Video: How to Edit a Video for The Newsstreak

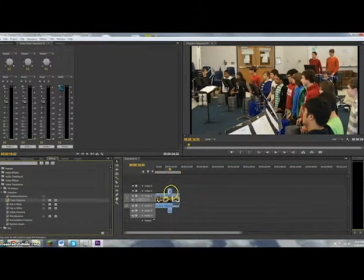(8:14)
And you want to not forget to put that at the end of it as well.
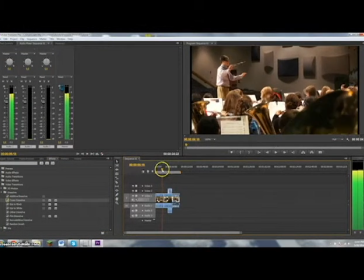(8:20)
And also, when you have an interview, not all of your videos will have interviews, but if you have an interview,
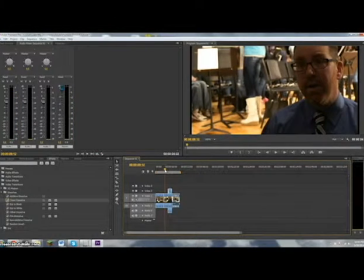(8:28)
you want to identify, even if you ask them their name and they say it on camera, you want to identify to the viewer who the person is.
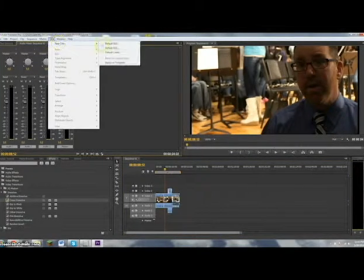(8:41)
Let me redo that title, base it on the template.
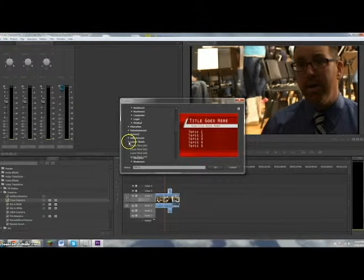(8:48)
Okay, and lower thirds are what you want, so it appears in the lower third of the screen. Nothing flashy, something simple. Again, it's just
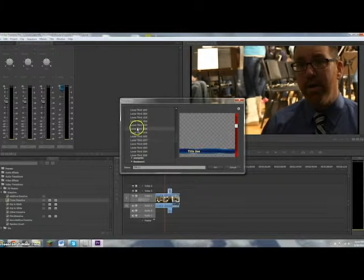(9:03)
you usually, yes, so you usually want something like this, not something that just has one title, because you'll usually want a subtitle. So this one with a title 1 and a title 2 usually works pretty well. And you can name what title 1 if you like.
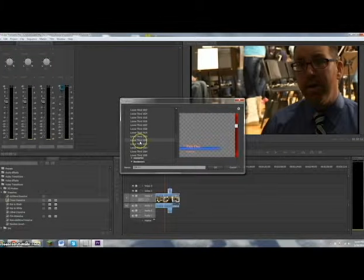(9:19)
I'm going to name it J.R. Snow, because that is the person I'm interviewing. So it'll open a title window, and all you have to do is select your typing tool up on the left,
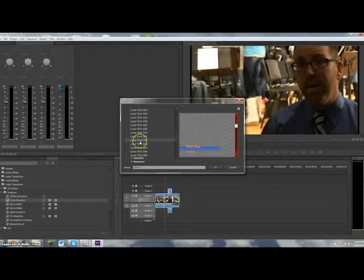(9:39)
and because it's a template, it makes all the boxes and things for you. All you have to do is highlight it, type in name, and in the lower one, I usually
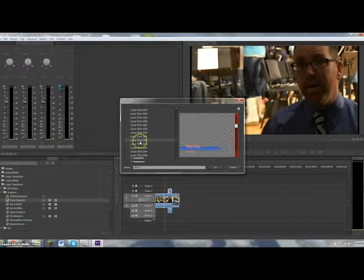(9:57)
I make that their job or what they teach. So I'll just say band director for Mr. Snow.
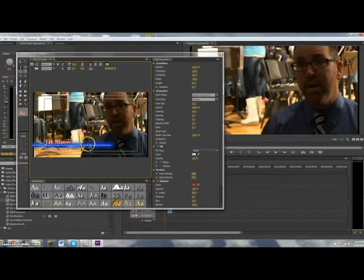(10:14)
And usually, some titles it works and some it doesn't. You want a background to the text. This one, I think instead of adding a solid background to make it less bulky, I'll just change the color of the font,
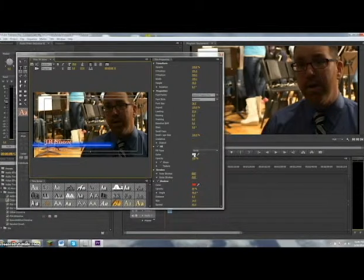(10:31)
and I'll make it a solid red so that it shows up in this kind of background. This color will work fine.
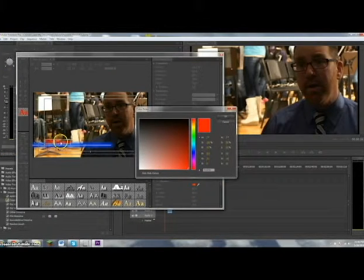(10:46)
And then it doesn't seem to have any outline, and it seems to go away in the background. You can change the shadow outline right here. You'll have to check the shadow box right here,
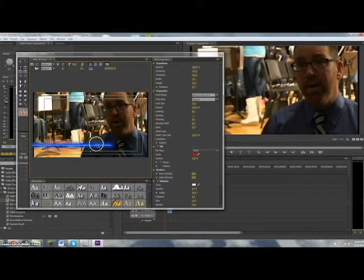(11:01)
and usually you make that a fairly opposite color, and it makes it much easier to see if you outline it or give it a shadow. I'll do the same to the bottom. I'll make its solid color, or its font color,
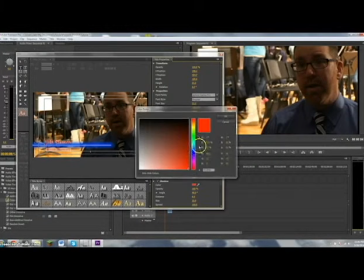(11:17)
red, and I'll make its shadow color white, just so it's distinctive. And that's fairly small for a title, honestly. Again, you can just find font size on the right hand side
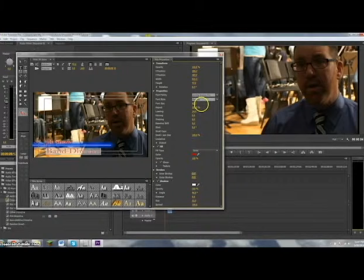(11:38)
and just click and drag it over. And these lines here are here for a reason. They're naturally like focal points for information.
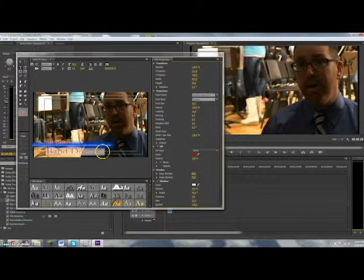(11:56)
I wouldn't put text on the outside of the last line because usually it looks like it's cut off or not important. And I wouldn't put things out to the left. The boxes help very much to keep the focus on your text.
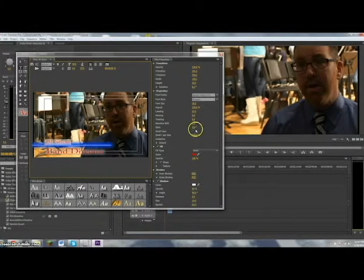(12:17)
And then again, I'll make this bigger as well.